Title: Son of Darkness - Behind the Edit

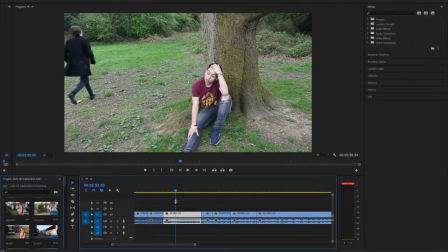So I started with my first ever clip by just right clicking and replacing with After Effects composition.
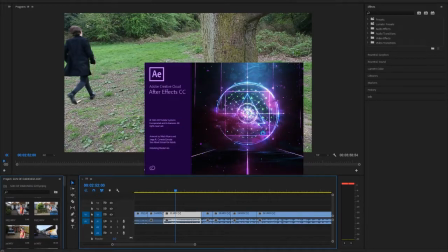Now what this does is it opens up an After Effects composition and links it to my Premiere Pro
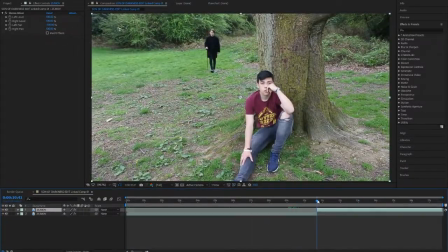so that I can just edit side by side and it will transform right onto my project. So what I started by doing is I cut the clip so that it would just be me popping up, and right here you see me cutting it to where I start running in, so that's how long the clip will last.
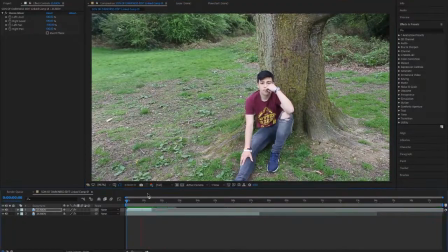I then edited in over that and masked myself coming
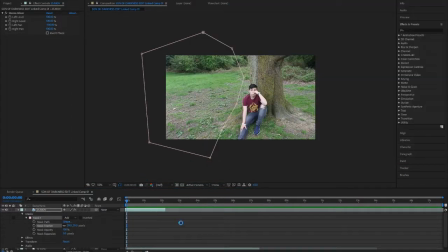in relation to the time I have available to run in. I then put in my portal a special effect, what's a video I got from Production Crate.
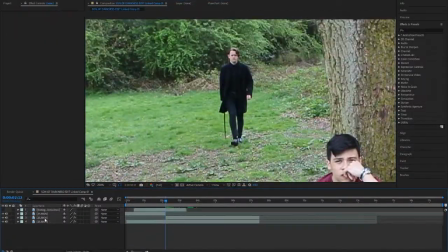I just, as you can see, I then masked out my body,
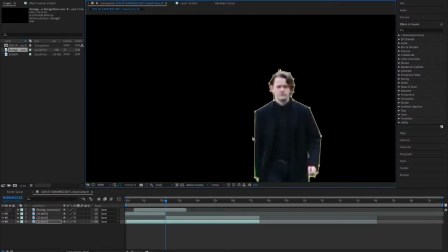because to go through the portal I need to make it look like my body itself is coming through that portal.
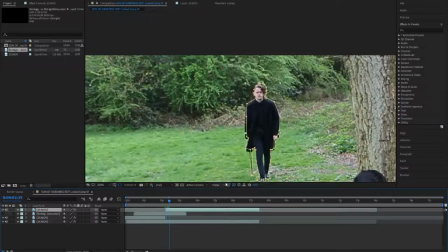So I need to just do my body itself on the top layer,
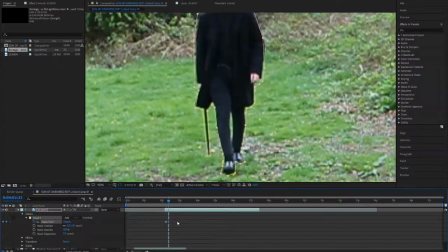so I have to mask it out as close as I could to my body and move the mask path along with it so that it moves with my body,
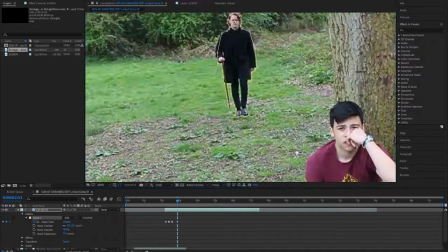and so that you can't see any of the outside around me but just see me walking in.
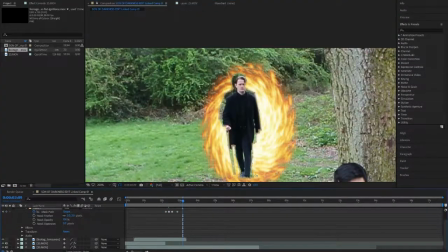Now I started to feather it and then edit it more
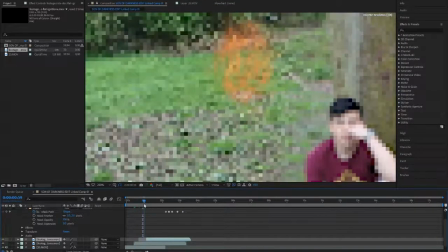according to how well it looked and if it actually realistically looked like me walking through the portal.
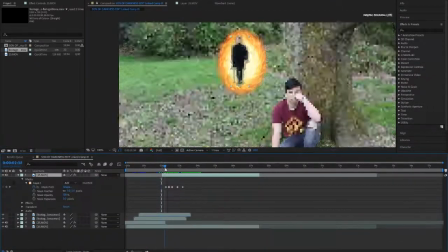I had a short practice with this, and as you can see it was a bit off center as well, so I just changed a few things around, such as the mask expansion, moving the special effect itself.
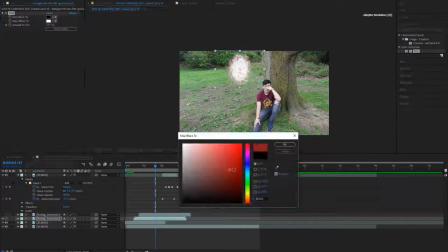And the mask expansion is how I actually come out the portal, because it looks like a sort of step out, because it comes from the center and then opens up to my whole body in the mask. And I thought this was the most effective way.
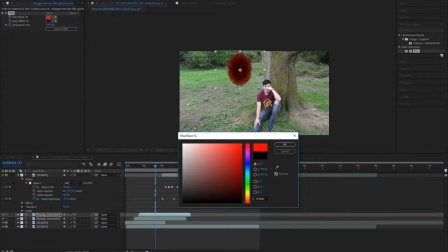Now, as you can see right here, I copied and pasted the exact coloring so I could do it on the two clips I had,
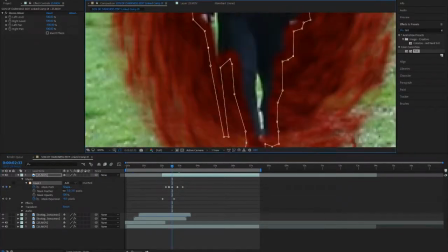as I needed one clip of the portal coming in and a reverse clip of the portal coming out,
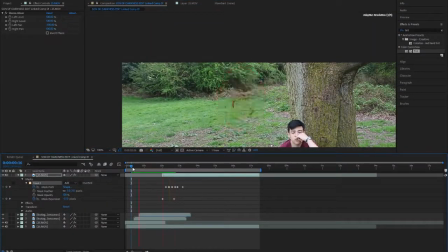just so it looked more realistic, and it had a fluent way of opening and closing,
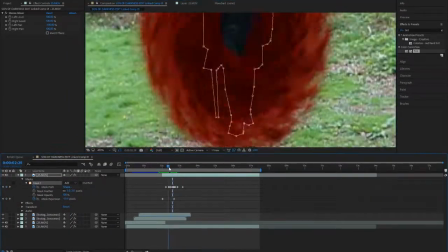with allowing me to carry on walking after the portal had closed instead of just opening and cutting it there.
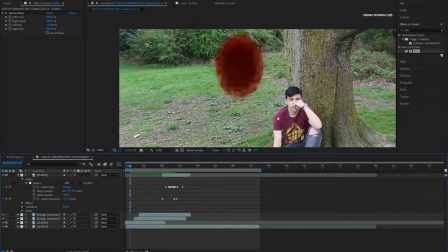So as you can see, I was just messing around with how well it looked, adjusting the mask at certain places,
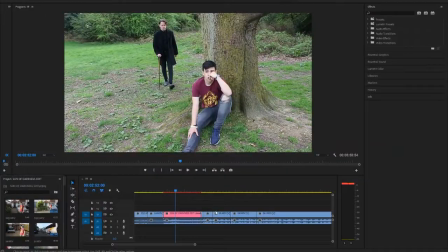and yeah, I kept rewatching it just to see any errors, and then that was it. I rendered it and watched it along, and this is what it looked like for my first ever edit of my production, me walking through the portal.
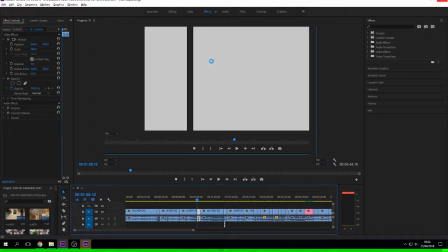Now after this I just cut this clip and then replaced it with After Effects, saved it in the location I wanted to save it.
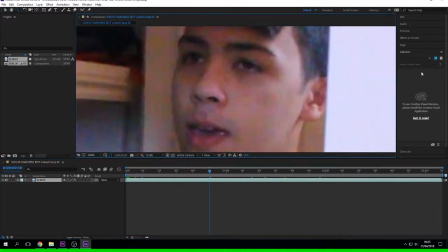Now this I only wanted to show a hint of his powers, so all I had to do was start tracking his eyes.
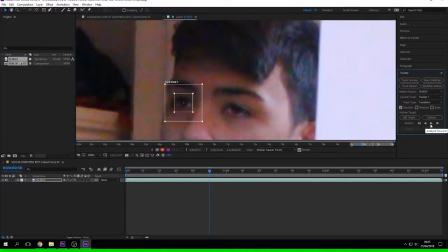I started with the left eye just because it's easier for me.
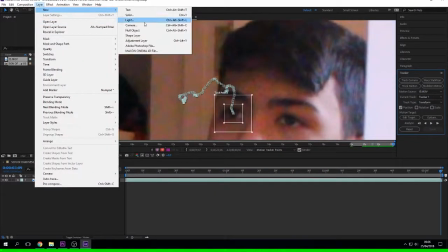Tracked along from where I thought it should start, from where it I made two null layers so that
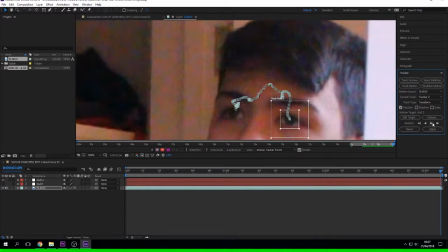I can put these tracks onto the null layer,
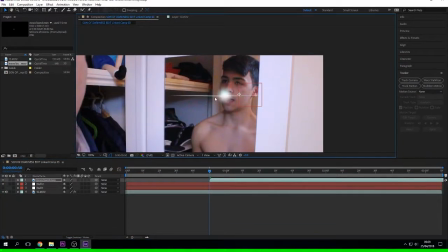so when putting multiple effects on I can just parent them with the null so that multiple things can track along with this track I've tracked of the eyes. As you can see, I parent the right eye to the right null, the track of the right eye I did.
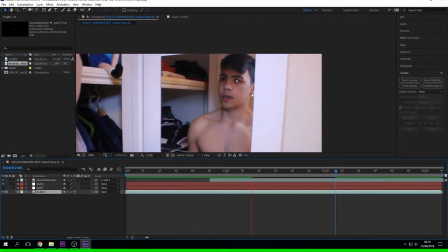Now how I did it, I just put the object to the size I wanted it, and just to see a rough version of what it would look like.
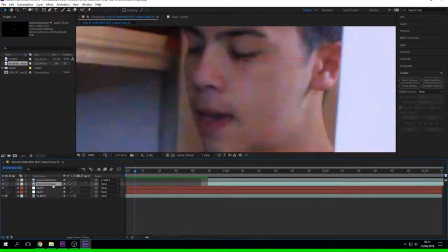I then thought it'd be best if I cut out the flash that starts there, because it looks less realistic.
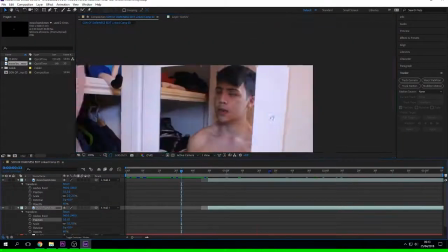I think it just doesn't look very nice. And then I just did the second eye the same as I did the first,
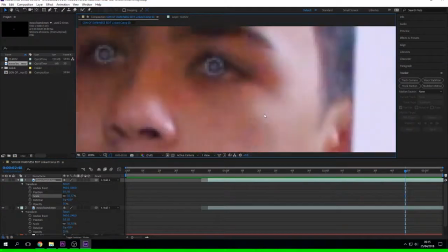just parented it to the null, and then I just sized it so that it fit in the eye.
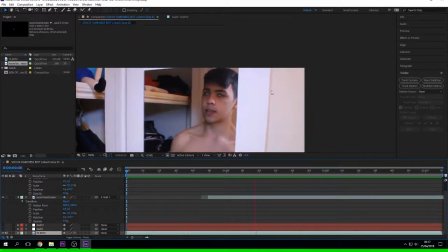And yeah, I think this was a quite simple edit, and I just ran through it to see how it looked.
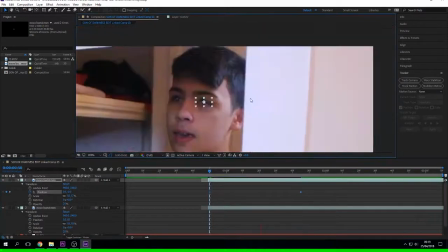And then after this I actually didn't like the blue, and in the story I wanted
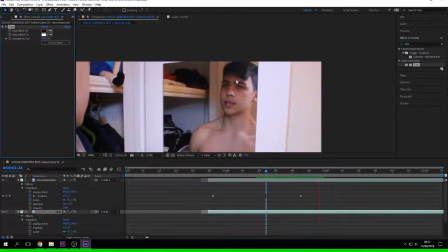Will to be an angel, so I actually decided to tint them both to clear white.
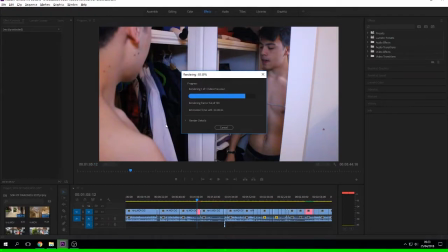I thought this was just more effective, and then rendered it, and this is how it came out.
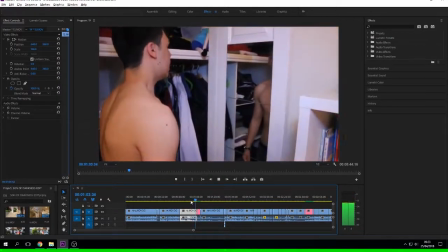Just a brief hint of Ash's powers.
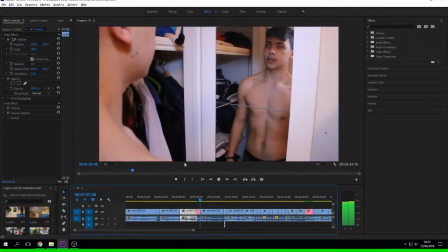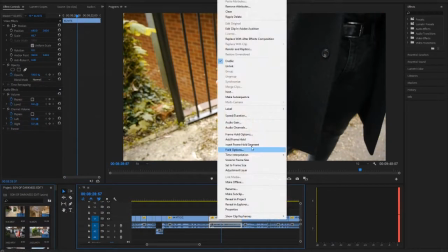Now next here I wanted to do the section of me conjuring up a knife in my hand.
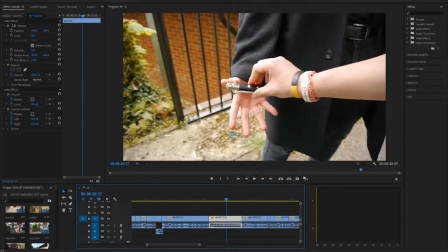Now this is just a little way of showing my powers as Satan, and it's just something I thought would be best for the film. Now the blend didn't go quite nicely because the camera was handheld, so we tried keeping as still as we could.
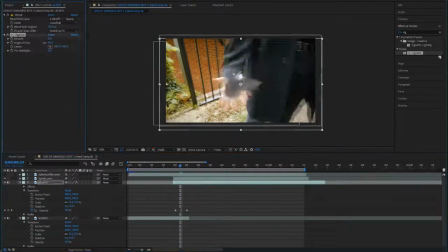So I tried blending them, but to blend them more,
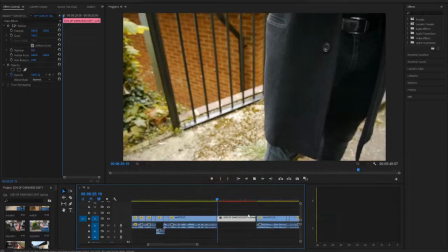I actually put a pop thing over it just so it looked more realistic, the more pop sound effect, and then
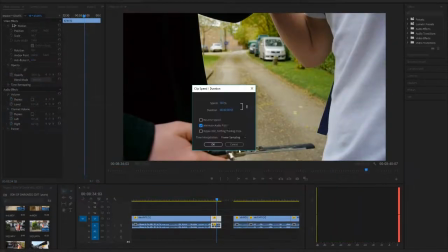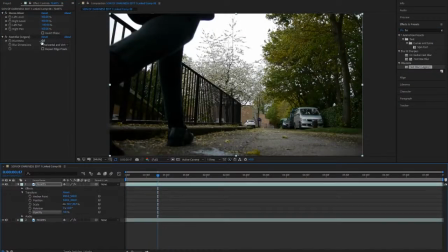now after this I wanted to do the scene of Will looking at me walk away,
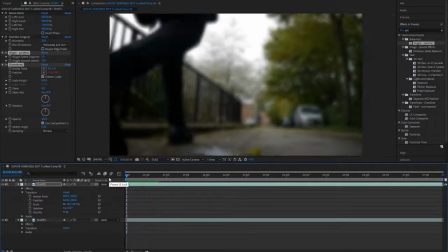or Ash looking at Satan walk away, and the way I'd planned to do this was make it quite blurry,
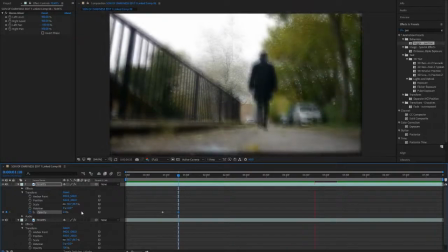make the screen shake, and have parts of his eyes opening and closing because, you know,
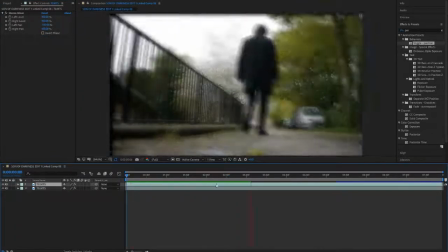he's kind of been stabbed, he's losing his vision, he's blinking slowly, and he's slowly falling.
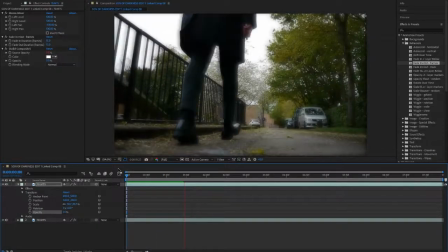So what I did, as you can see, is I put a wiggle on the layer above so that it just,
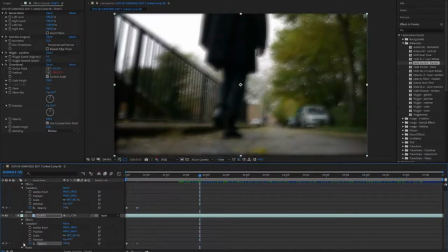the layer above what was, had its opacity put down. It wiggled and looked like it was moving, looked like it was unstable, and then the layer below it was still,
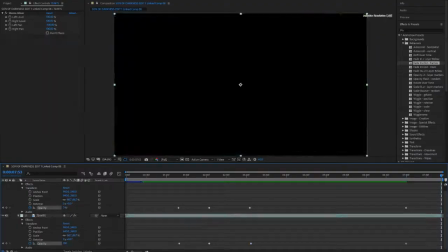and I just moved these so it kind of looked like it was shaking,
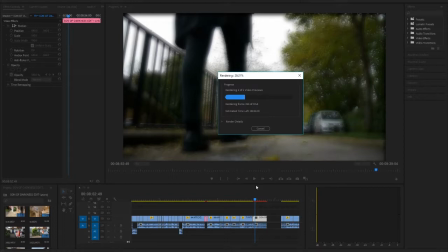his vision was blurry, it was not straight, and it looked like he was going to pass out.
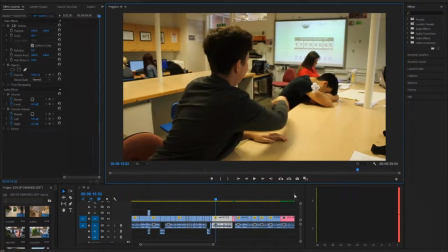I then rendered this, and this is how it came out,
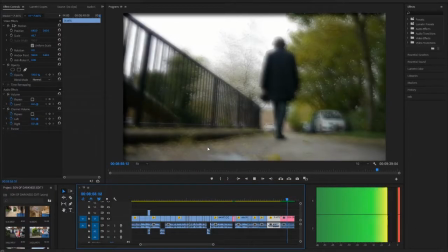and I enjoyed how it looked because it was just a nice way of showing Ash as a POV shot.
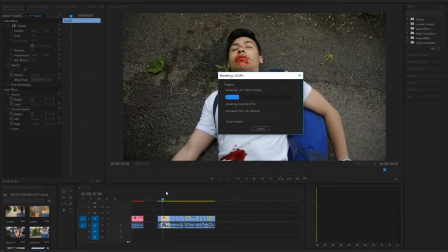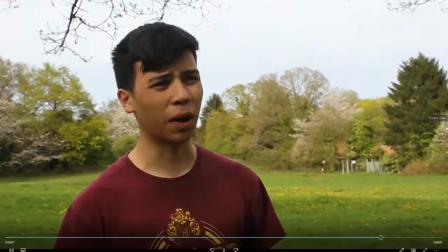Now, this next bit, I decided to just
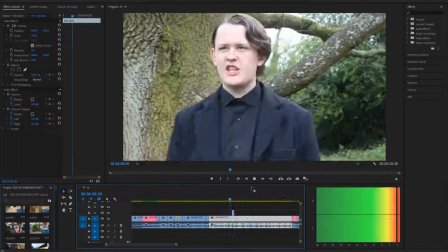sort out my monologue because on the first take it looked very plain.
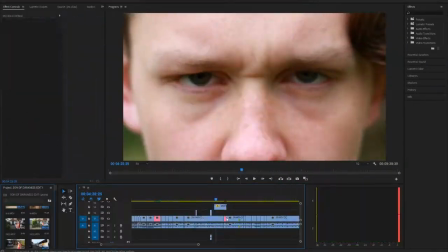It was just one shot and it was quite long,
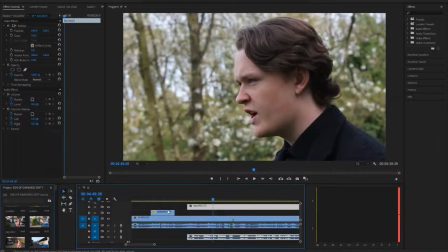so I decided that I would actually put some clips over it, some B-roll to make it more interesting.
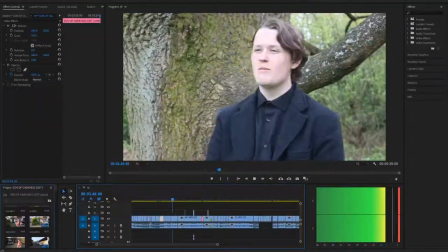I filmed a variety of different things, but only ended up adding less than that,
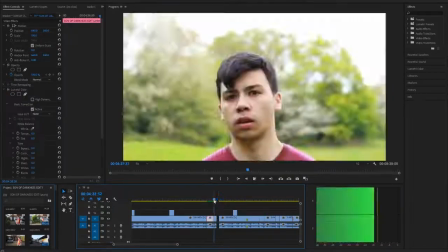just so it looked more fluent and it was more enjoyable for the audience because it was a long narrative speech, just something that would make it easier. I then added the close-up of my dad when he says son,
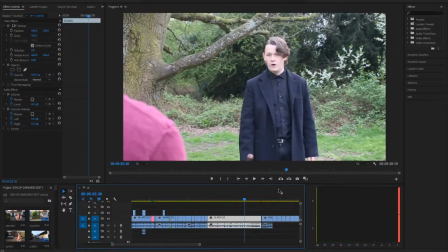just because, again, it made it more personal, made it more emotional.
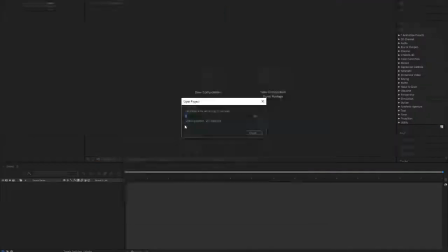Now, as you can see, I then decided instead of me just walking out of this shot,
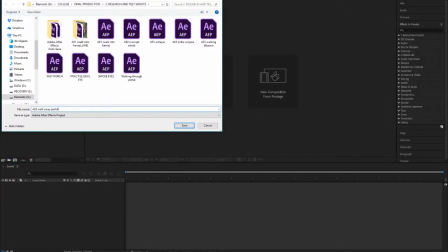I would have me walk through a portal again, due to the fact that I'd already
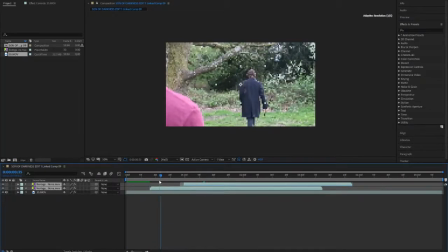did some portal effects, and I thought, why not do it again just to make it more creative and make the scene a bit shorter because it was quite long and dragged out a bit,
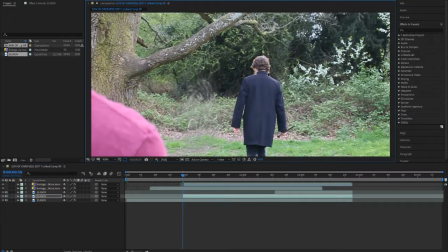just me walking off screen. So I did what I did before and masked out the tree so that once I'm off the screen,
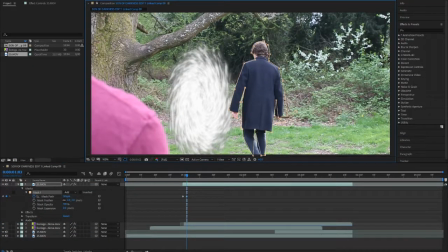I am off the screen when I'm meant to be through the portal. And then did another close body track when nearing the portal. I copied and pasted the portal from before.